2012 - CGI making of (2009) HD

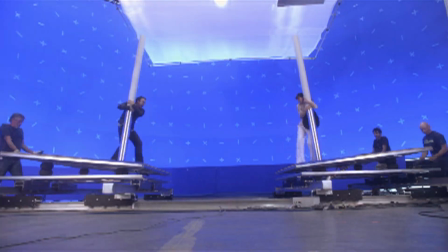(8:06)
And that's where we already have our actors. They're just standing on, clinging to these little poles in front of a blue screen.
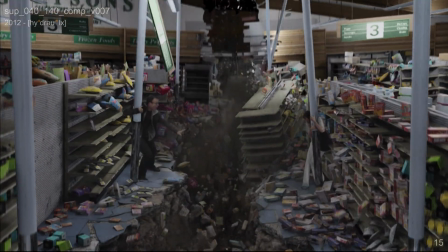(8:13)
Everything around them, behind them, is already computer generated. And then there's a third stage where we show the aftermath of the destruction where you see a big,
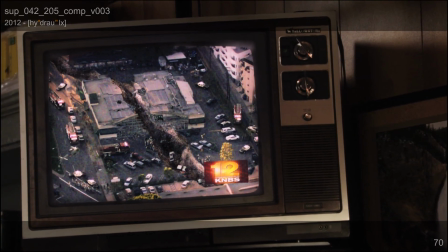(8:22)
huge crevasse that actually went through the supermarket, which is a digital matte painting.
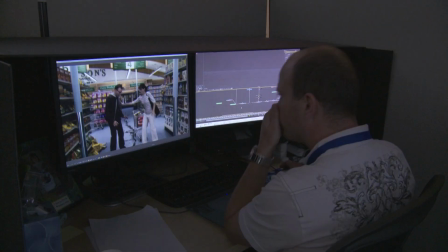(8:26)
It's one of the smallest sequences in the movie because it's really just the very beginning and it's not many shots Not as many as other three-minute sequences for instance that we have But still technically was something where that we really had to I had to invent how to do it The more we talked about it, you know I had this feeling you know I want to come to a big earthquake sequence in LA
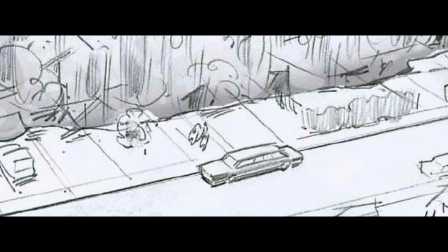(8:51)
and it's naturally you know you have to figure out how to do it We knew that he has to rescue his wife,
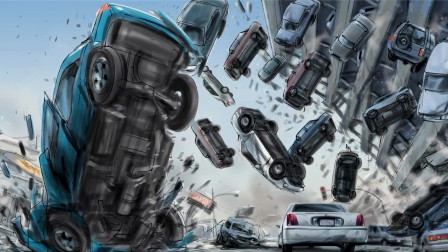(8:56)
and he's a limo driver, so we said, okay, this will be the limo ride through L.A. And then we thought, how can you get out of L.A. only with a plane?
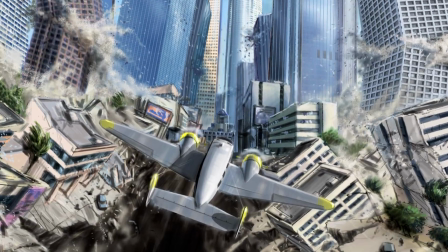(9:04)
So the little plane sequence was born. The ideas that he had made it also then really come to life. And when we thought about, okay, what does it mean if you have a 10.5 earthquake? I mean, a 10.5 earthquake means everything that is in your scene is shaking and breaking.
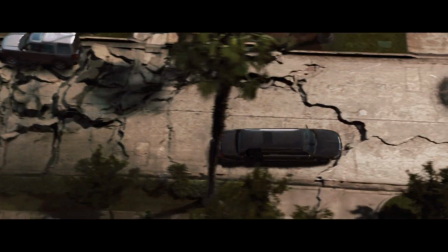(9:19)
Every little element has to be destroyed. So, at first, when we started location-scouting in Los Angeles, we said, oh, maybe we can do it here, maybe we can do it here, and then we thought, no, we can't do it anywhere, because if we shoot it somewhere, what we have to do is we literally have to erase everything out of the scene and then replace it with an animated scene, so why even bother?
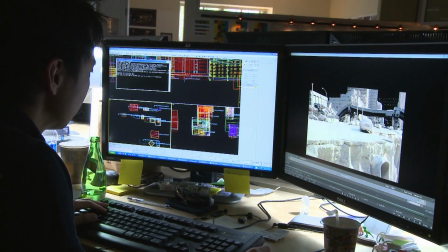(9:39)
What we then decide is, okay, we will generate the entire environment in the computer.
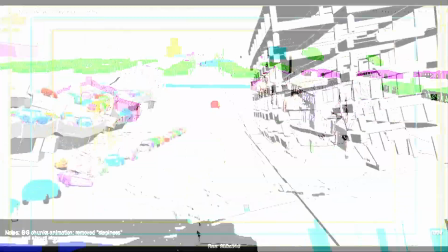(9:43)
So once we knew that, we said, okay, now we have the freedom to do anything we want.
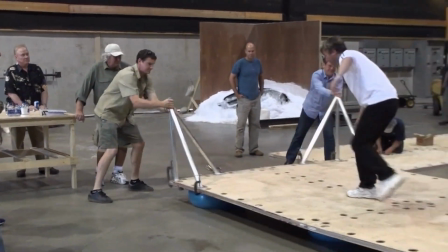(9:47)
When you talk about earthquakes, it was always that, like, you shake the camera and the actor was acting like the floor was shaking. And I thought, you know, that you have to go a step beyond that in a modern movie. So our effect supervisor invented the shaky floor.
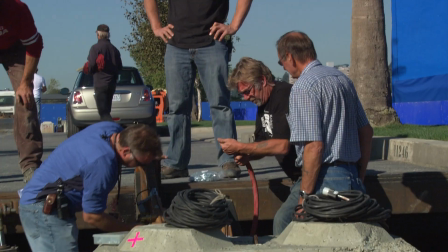(10:02)
We've probably done some of the biggest rigs that I've ever seen. We actually built these huge decks that float and shake.
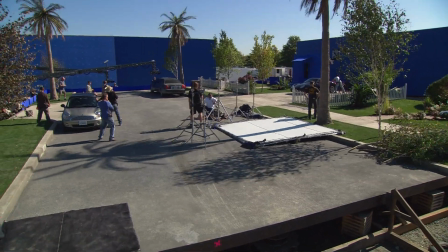(10:09)
They're like 8,000 square feet so that he could build his set, put cars on it, put trucks, planes, and everything would shake.
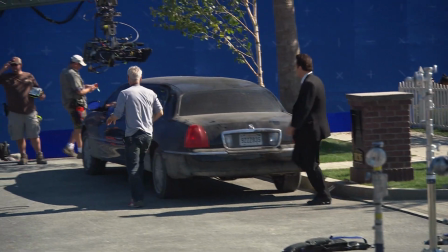(10:15)
And he has literally the whole two, three city blocks kind of rippling. and you're supposed to run across it and get into a car and drive off. It allows us to sort of replicate all these movements in a confined space that then they cover, you know, surround by blue screen and then they can sort of fill in the pieces later on.
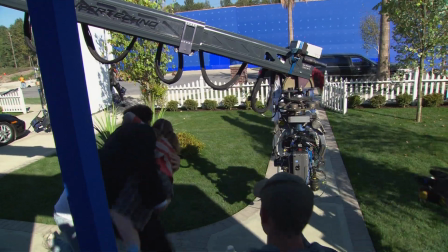(10:32)
It's pretty amazing to watch. And it really is very, very lifelike. When you're running through a house that is being shaken like there's an earthquake, it really feels like there's an earthquake. One of the kids said one day, I'm actually really scared now. And I was like, I am too.
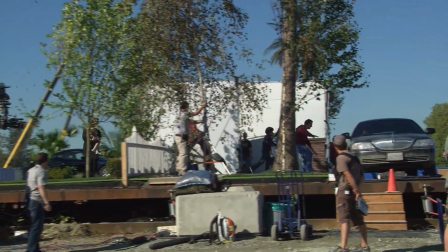(10:44)
We went first a little bit, so everybody got a feel for it. and it was quite frightening for the whole crew. One thing that's also very cool, which was not possible several years ago, is we're using softwares that are called physics-based software. So if you do a simulation, it's nothing that the computer just makes up.
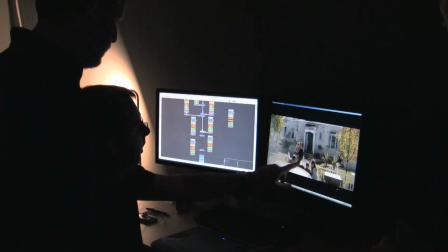(11:05)
There's now so many parameters inside the software that simulate something that is absolutely for real.
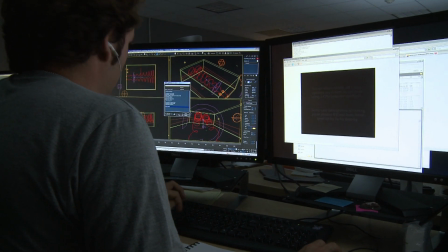(11:11)
You don't do five, six simulations and then say like, yeah, but it actually doesn't really look like real water. We're now at a point where you simulate it and it actually really behaves like water, or the building really behaves like a crumbling building.
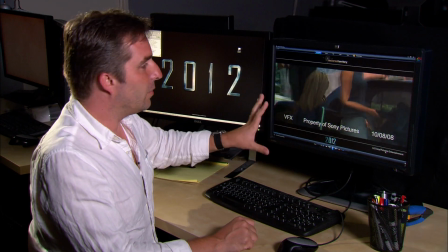(11:27)
This is now actually the final pre-visualization that was done by Pixelmondo.
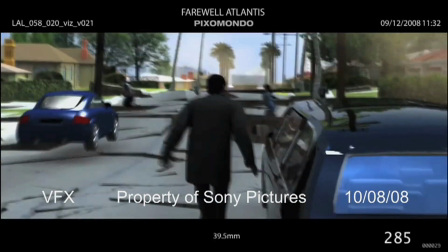(11:32)
This has already been edited by our editors. This is really, for us, our blueprint for the shoot.
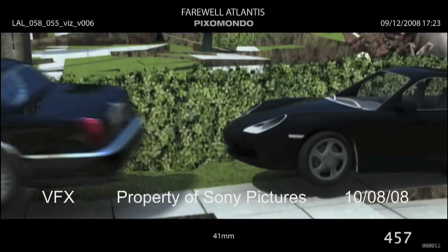(11:39)
Say, okay, this is what we're gonna do. This is our basis now. from here on, every single shot that's in here will be produced by us.
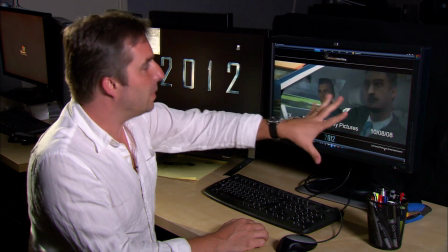(11:47)
And we're really moving from this and replacing every object
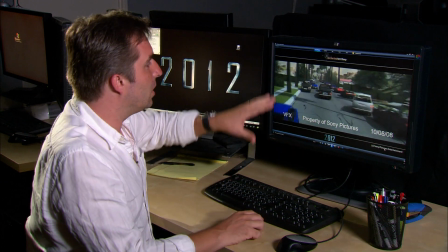(11:53)
that's really still very video game-y looking and so on with higher resolution objects as soon as we have them.
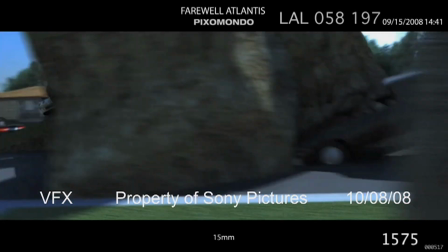(11:59)
Literally, week by week, these scenes and all the shots are getting better and better and better until we are the final result.